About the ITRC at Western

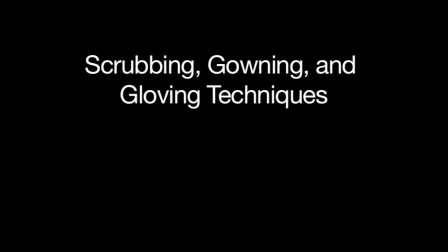Alright, hello everyone. My name is Colby Gold. I'm an ITRC consultant, and I'm going to be taking you through one of the video projects we've worked on.
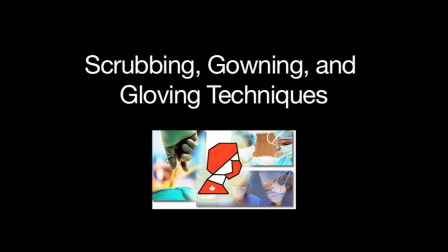This is the scrubbing, gowning, and gloving techniques video, and I'm just going to play it here for you in the background while I talk.
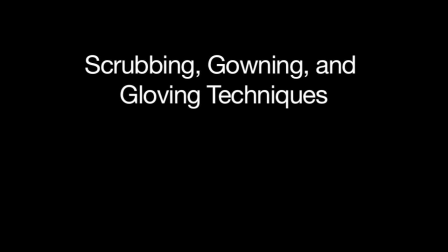So this is just introduction right here. They're just talking about the principles in the video and the techniques that they're using and
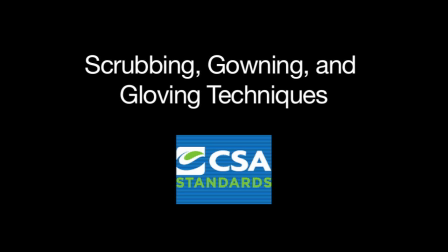how they apply to certain standards associations. So standard introduction of the institution's individual policies and procedures.
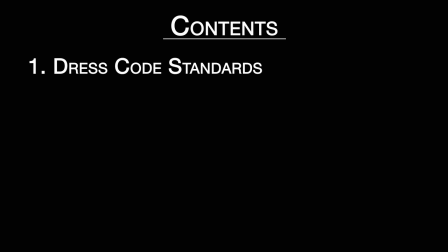Alright, so we get to the table of contents. So this is just outlining everything that we have in the video.
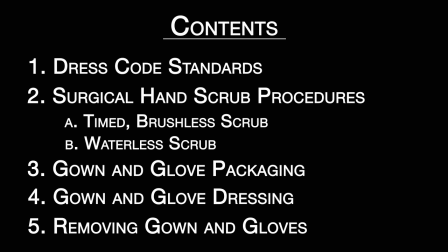We've got 5 different sections, different things that nurses and doctors are going to have to know for their scrubbing and gowning and gloving techniques.
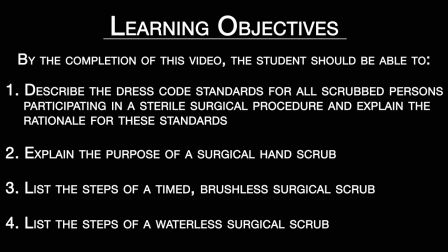Alright, so every section starts off with the learning objectives slide basically. It's just going over what the students expected to be able to do and what they're going to have to know by the end of the video. So it's a great way to just summarize kind of what's going on in the next part of the video.
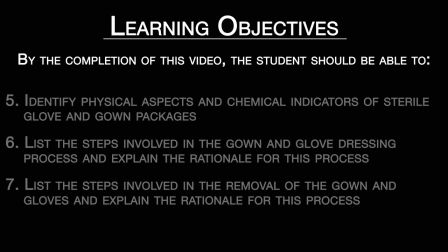And this just animates here, and if you listen in the background you can hear music. It's a good idea to have some sort of music in the background if you're doing instructional videos like this.
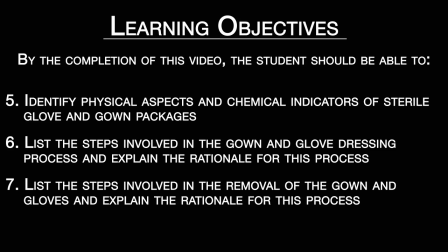It sounds more professional and it doesn't sound so awkward when it's just silent and nobody's talking and there's text like this. It just gives the viewer something to listen to, even if it is kind of corny elevator music.
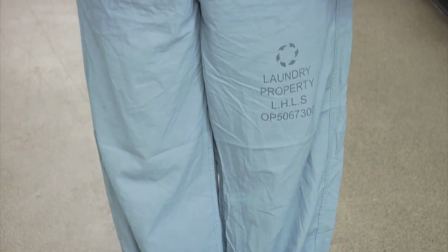So you can see we're just doing an overview of what the surgical personnel will look like when they're properly dressed.
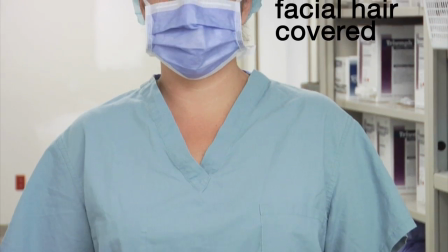So we've got some text overlaid on the screen there, we've got narration. This video was filmed at C-Star Labs at University Hospital.
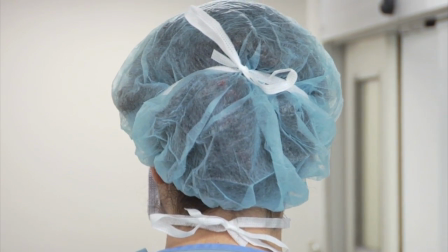All hair, including facial It was a fairly noisy environment, so we couldn't record any audio during our film shoot.
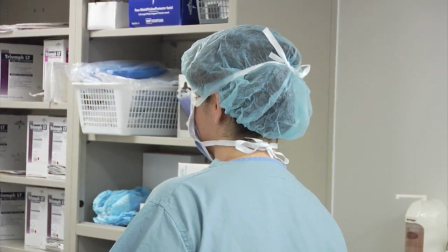So what we did is we edited everything together, we brought it back into our kind of sound booth,
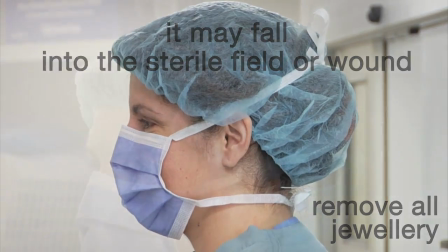and we recorded the audio in post-production and just put it all together so that it lined up properly.
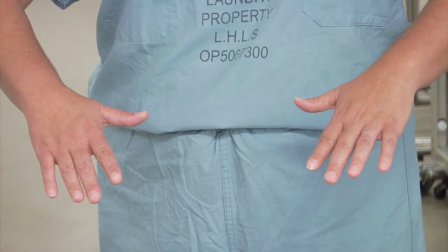And that way we've got more flexibility. We can edit the way we want, and we can have the instructors review it and make sure that everything is right.
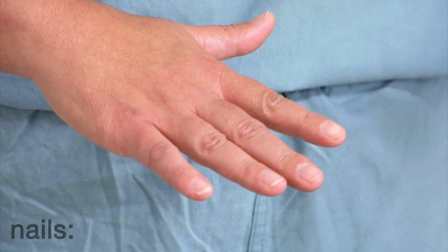Fingernails should be short and clean and well maintained. Artificial nails, extenders, or enhancers shall not be worn.
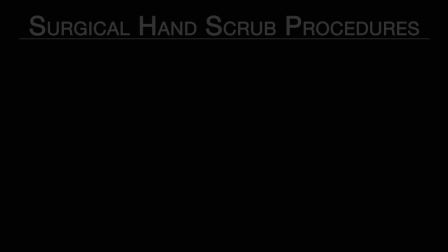So you can see the first section there is fairly short. It's just an overview.
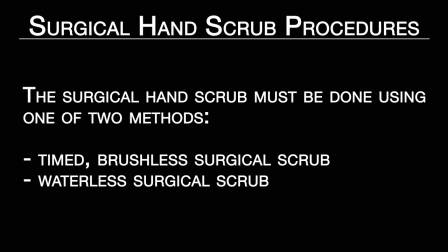Okay, so now when we move on to the next section, which is surgical hand scrub procedures.
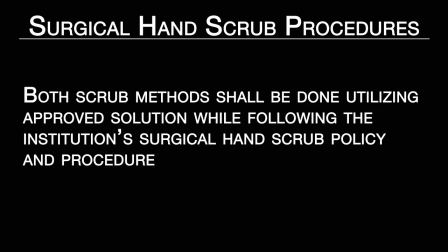So this would be washing your hands. Again, we've got that kind of overview at the beginning that tells you what you're going to have to know.
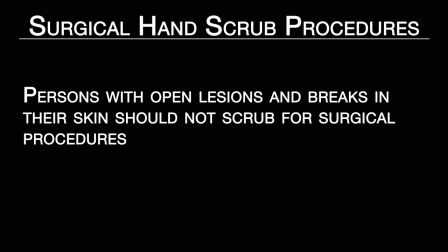Just any important points would go here. So we'll skip ahead here and get the video started.
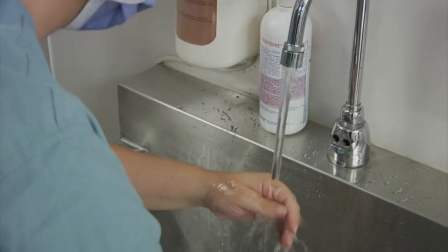So you can see again we've got that narration in the background and the music as well,
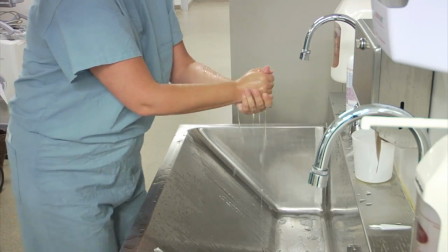while the nurse demonstrates the proper way to scrub your hands.
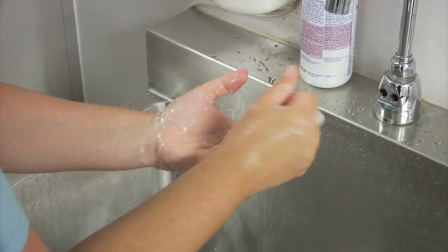Now we shot this from 2 angles. We wanted kind of an over the shoulder view, which would give you kind of a first person view of how you would be doing this if you're learning how to do it.
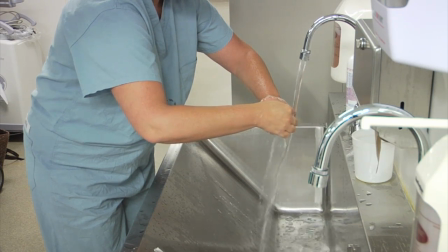But we also have kind of a wide angle view that's shot from the end of the sink there, just to kind of give you context and what she's doing, where she's reaching, where she's getting the soap and everything.
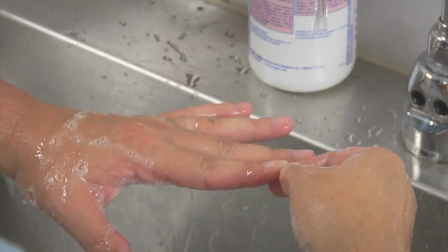And we find that most instructional videos, most shoots will look more professional if you have more than one camera angle.
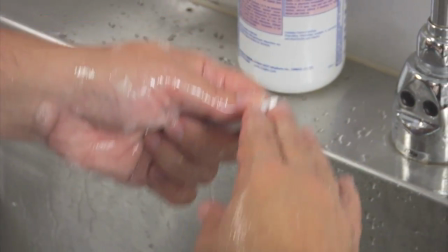You can see what's going on from different angles. It's just a better kind of learning experience.
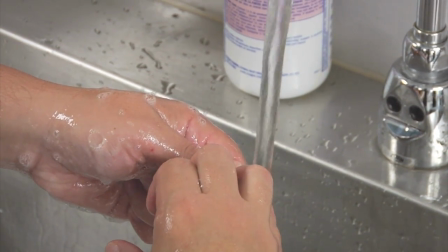So all of the videos are fairly similar to this one.
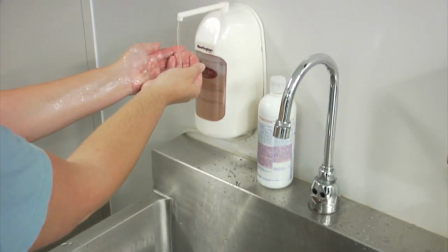You've got your text at the beginning, summarization, important points, what you have to know, learning objectives,
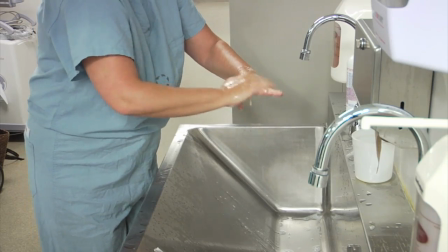then the instructional video, and then at the very end you get a summarization of what you just learned.
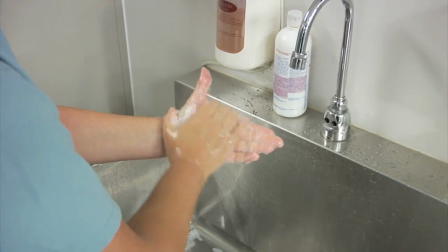So you've got that video, you've got the text and the audio. And there's a few different techniques for scrubbing your hands.
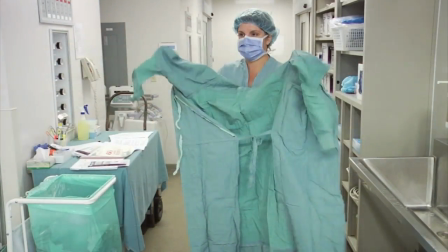We've also got how to take out the gown and gloves, how to put the gown on, how to put the gloves on, how to take it all off.